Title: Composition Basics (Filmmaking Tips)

What's going on, everybody? Today we've come out here to this beautiful forest just outside of town, and I'm here with Kirsten, who's behind the camera. She's going to be helping out, and we're going to be making a video really talking about composition, and then we're going to talk about editing on composition. So the first thing about composition I want you guys to be aware of is something very simple, but it's called the rule of thirds, and it applies in photography and it applies in filmmaking as well. So what I'll do now is I'm just going to draw in the rule of thirds composition here, and then you're going to see what that might look like. You can activate those settings on your camera as well. So in your camera, when you're looking through the viewfinder or through the back of the screen, you're going to be able to see your thirds compositions.
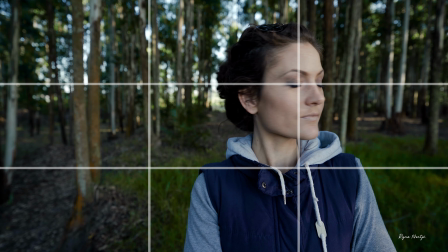[0:42]
Now it helps to frame important items within the cross sections of the thirds, and then that's naturally going to draw your eye to it. When it comes to composition, you've got a couple of things to consider.
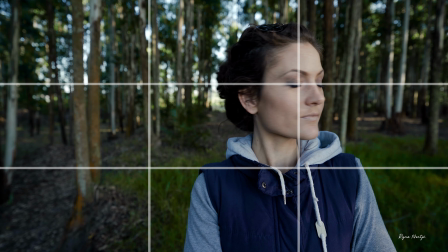[0:55]
So if you take a look at these examples of composition that I've set out for you, what you'll notice is something that is called breathing room. I'm not sure if that's a technical term for it, but if you've got your subject in the center of the frame, there's a lot of breathing room on either side of them.
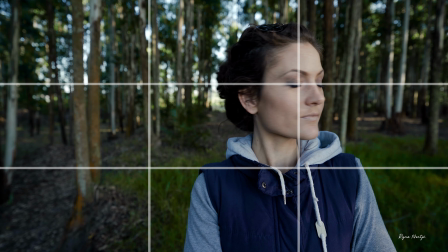[1:10]
If your subject is moved to one side of the frame, like you can see over here, and they're looking into that minimal amount of space, they've got a lot of free space behind them, but not very much space in front of them, their breathing room is cut off, and it creates a very claustrophobic feeling shot. Now you can use this to your advantage if that's the feeling you want to portray with a particular shot you're working with.
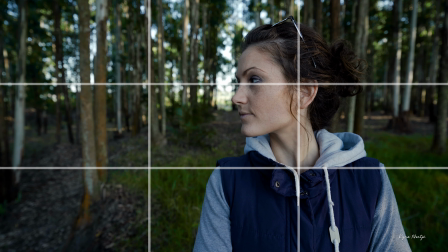[1:30]
Flip that around and you have got all of the open space on the side that they're facing. That creates a sense of freedom, a sense of exploration, a sense that that subject can go out and do anything. Now be aware of that technique when you're going out and you're creating films, because that can help you achieve a particular aesthetic or feel that you want in that specific shot.
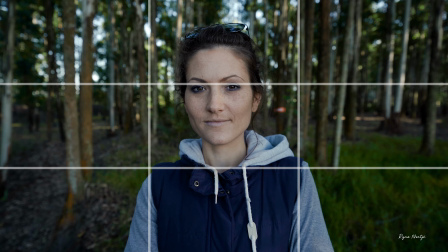[1:48]
Same thing goes for headroom above the head. Typically you want to frame about an apple above the person's head, and that gives you a nice amount of headroom. If you frame them with a lot of headroom, again, that gives them a lot of room to look up, and it feels like, you know, the sky is the limit kind of thing, as cheesy as it sounds. And then if you frame them with very little headroom, again, you can make them feel boxed in and claustrophobic. A fantastic example of some progressive and unusual compositional techniques is a series called Mr. Robot, and there they really just blow it all out of the water, and they do whatever they want. Having said that, it's all quite well thought out, and it really does evoke a sense of the strange or the uncomfortable based on the way that they're framing.
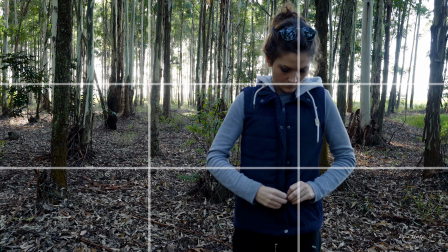[2:31]
So filmmaking is a very psychological process, and you get into your subject or the person who's watching's head, and so these techniques can help you do that. With a good understanding of composition, we can use it to our advantage. Let's take a look at how we can edit on compositions.
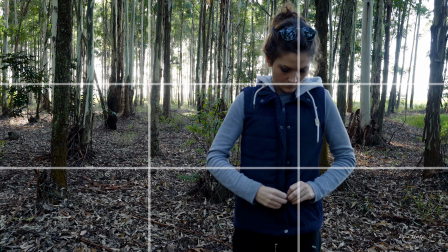[2:46]
What we're going to do is we're going to center frame a couple of shots, and then we're going to edit on those, and then we're also going to frame a couple of shots onto the right hand side of the frame and focus on those. Here we framed our point of interest at the center of every shot. This allows for a pleasant viewing experience.
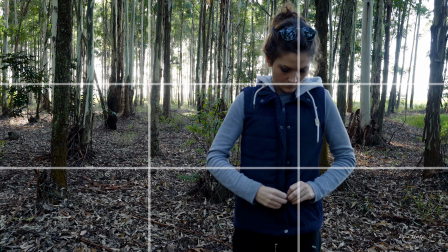[3:03]
When we cut to the next shot, the viewer's eyes doesn't have to search the frame for the point of interest. However, it always remains in the center.
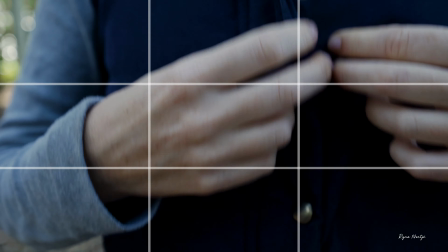[3:11]
For this next segment, we've used the same principle, however framed all the points of interest on the right hand side of the shot.
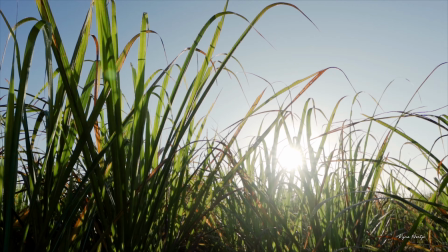There you have it, a couple of tips on composition, and by putting these into place you can really improve the overall quality of your video. If you guys enjoyed this video, give it a like and consider subscribing to the channel.
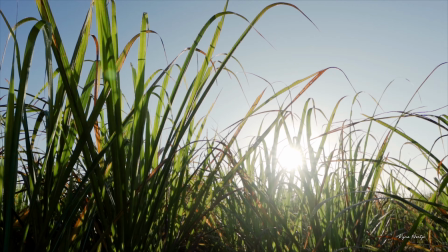[3:36]
And if you have any other great tips on composition, let me know in the comments below. I'll catch you guys in the next one.